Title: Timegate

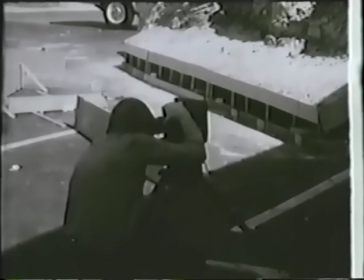4:09 As you probably know when you're photographing miniatures you want to shoot at a higher than normal camera speed so that it takes in this case falling
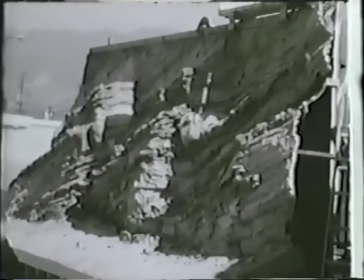4:17 rocks longer to fall and the idea is if they take longer to fall the assumption is that they're falling farther because we know the speed that a
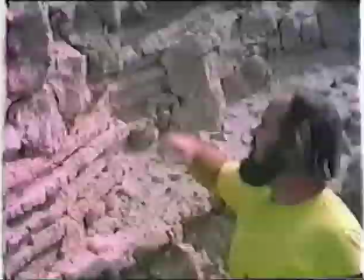4:25 rock would fall. So we read this miniature as being full size.
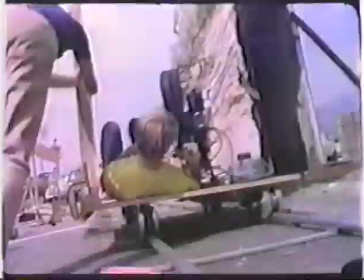4:31 Now we found the color negative for the rest of this. This was all once like this, but this is the only part I've still got the color negative on.
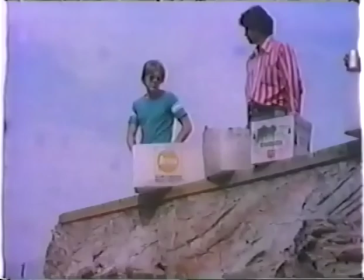4:39 So there we go for a take. Very dusty job. I loved riding the dolly through the dust.
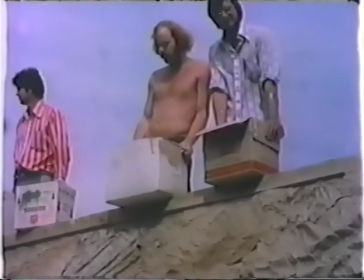4:48 Hmm. So this is what we ended up doing, just throwing the rocks out of boxes.
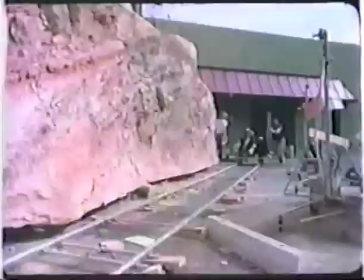4:54 And Phil knows he's on camera, so he's having fun with us.
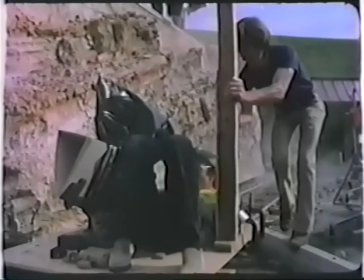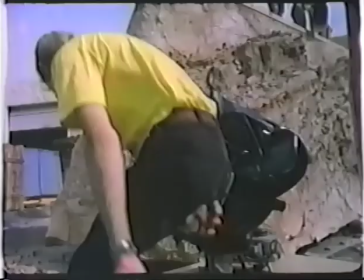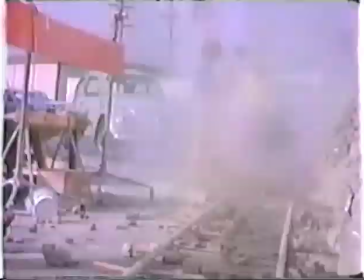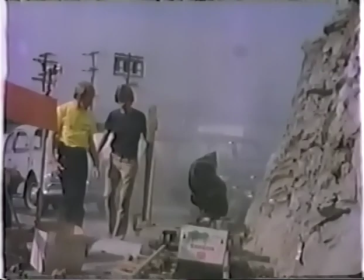5:14 Bill Hedge shot most of this footage, which is good because it's the only record we have.
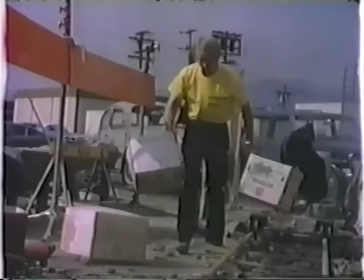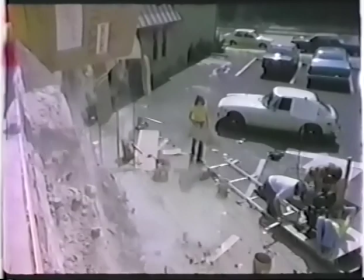5:26 So this is just out in the parking lot of the shop we had where we did the miniature
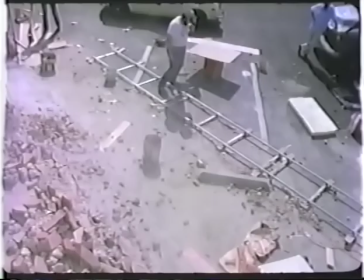5:30 effects and also built a lot of the full-size props for the film.
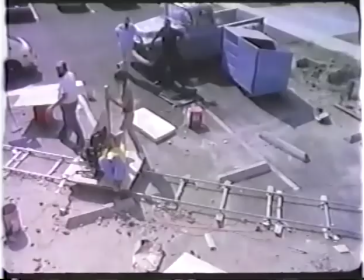5:35 There's a build down there somewhere, yes.
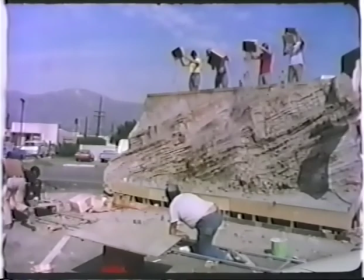5:43 I think we've got them. Yeah, this one's actually shot at slow motion. So this, I don't think the Bolex was running quite as fast as the 35 camera was.
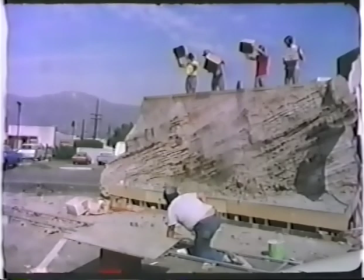5:51 We shot most of these at 72 and 80 frames per second, which was about right for this scale.
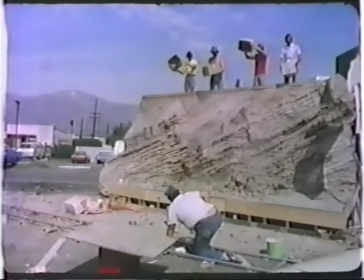5:55 And a lot of these shots look very good. I didn't find the actual sequence, but I did have somewhere the edited sequence of all the background plates.
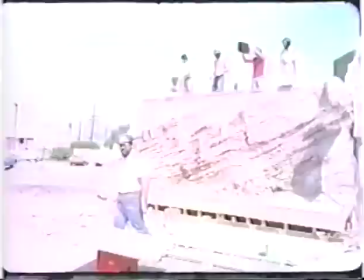6:04 We never got the animation. The animation for the sequence was that crab-like walking machine that you saw in the promo reel that we built full-size.
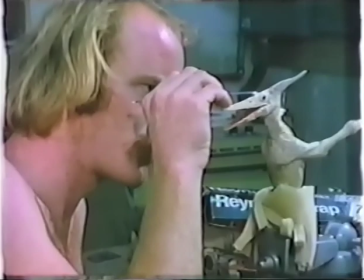6:13 But we had a stop-motion version and it has to run through the canyon to try to out-distance the aliens.
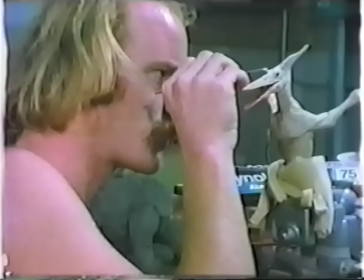6:18 And it was still making the Tramadon model.
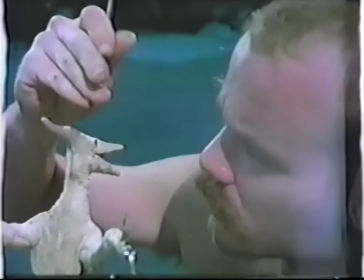6:23 Back in the days when we could all focus that close without mechanical aids,
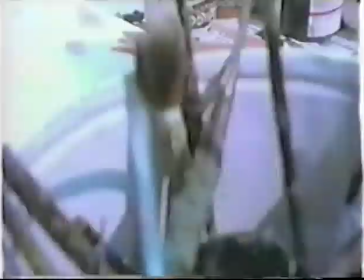6:29 this pterodactyl was actually only in a couple shots in the script.
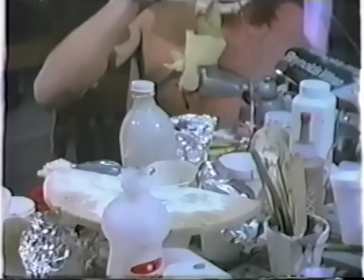6:36 It's perched on the cliff of the canyon.
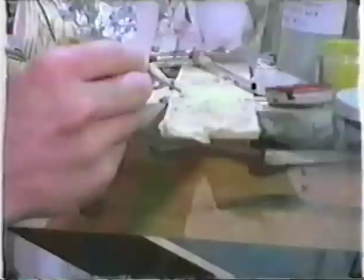6:40 And one of the tourists without authorization tries to take a shot at it, which he isn't supposed to do without getting the guide's permission.
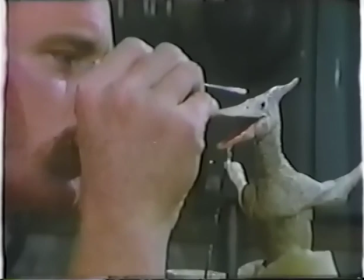6:47 And the pterodactyl takes wing and dislodges a rock. And the rock falls and dislodges a boulder.
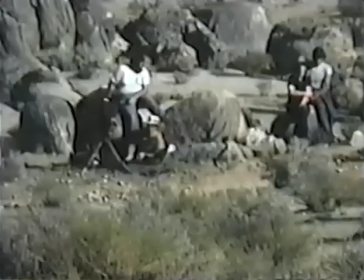6:53 And the avalanche starts. Here we are out on location at Red Mountain, shooting some of the background plates.
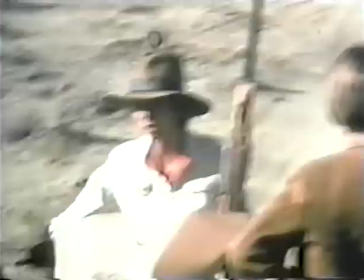7:02 My idea to save money on this film was to shoot all the stuff we could in advance of principal photography,
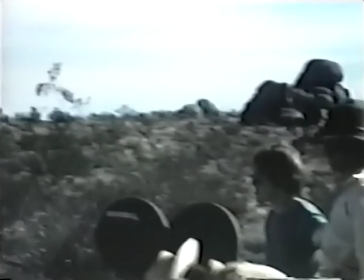7:08 because that way the backer could keep most of his money invested at interest and just pull a little bit out to fund these very small crews.
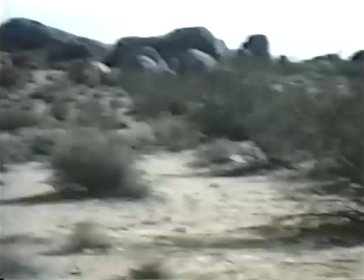7:15 And then once we got it all, all of that stuff in the camera, they'd hire the big, you know, 50, 60, 70-person crew, and we'd go out and shoot for six weeks.
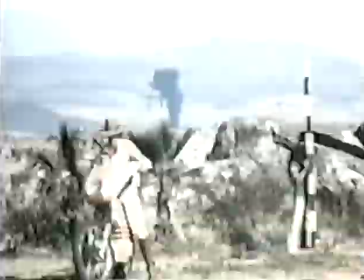7:24 And you'll see here in a minute there's an explosion going off. I don't know if they blew up a rocket or an airplane crashed or what, but I thought, this looks so much like a volcano, let's get this shot.
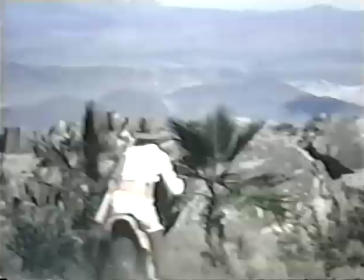7:33 Well, poor Rita Eggleston, who's doubling for our actress, who's as yet uncast,
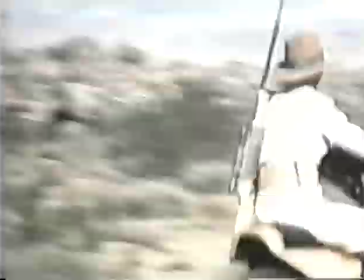7:39 hadn't had any chance to work out with this sort of revised trail bike, and she couldn't make the turn.
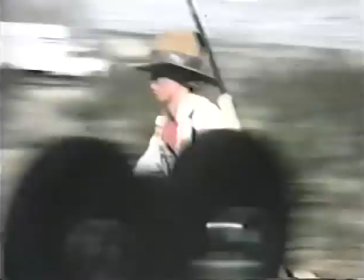7:45 So I'm getting more and more frazzled because my wonderful accidental smoke is dissipating, and we're still not getting the shot.
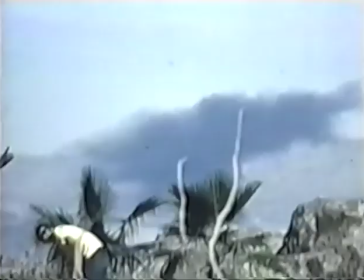7:53 I hope nobody was hurt with whatever caused that smoke, but it sure looked prehistoric to me.
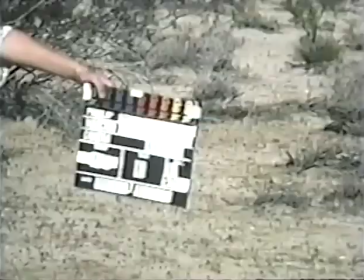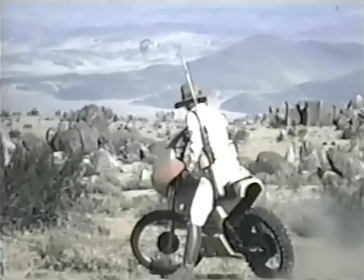8:03 Now, this picture was almost, what little of it was done, was almost done twice.
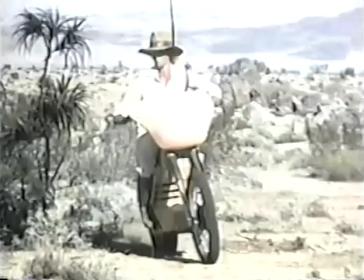8:07 We went out here with these very crude methods and an early version of the trail bike and very simple track dollies.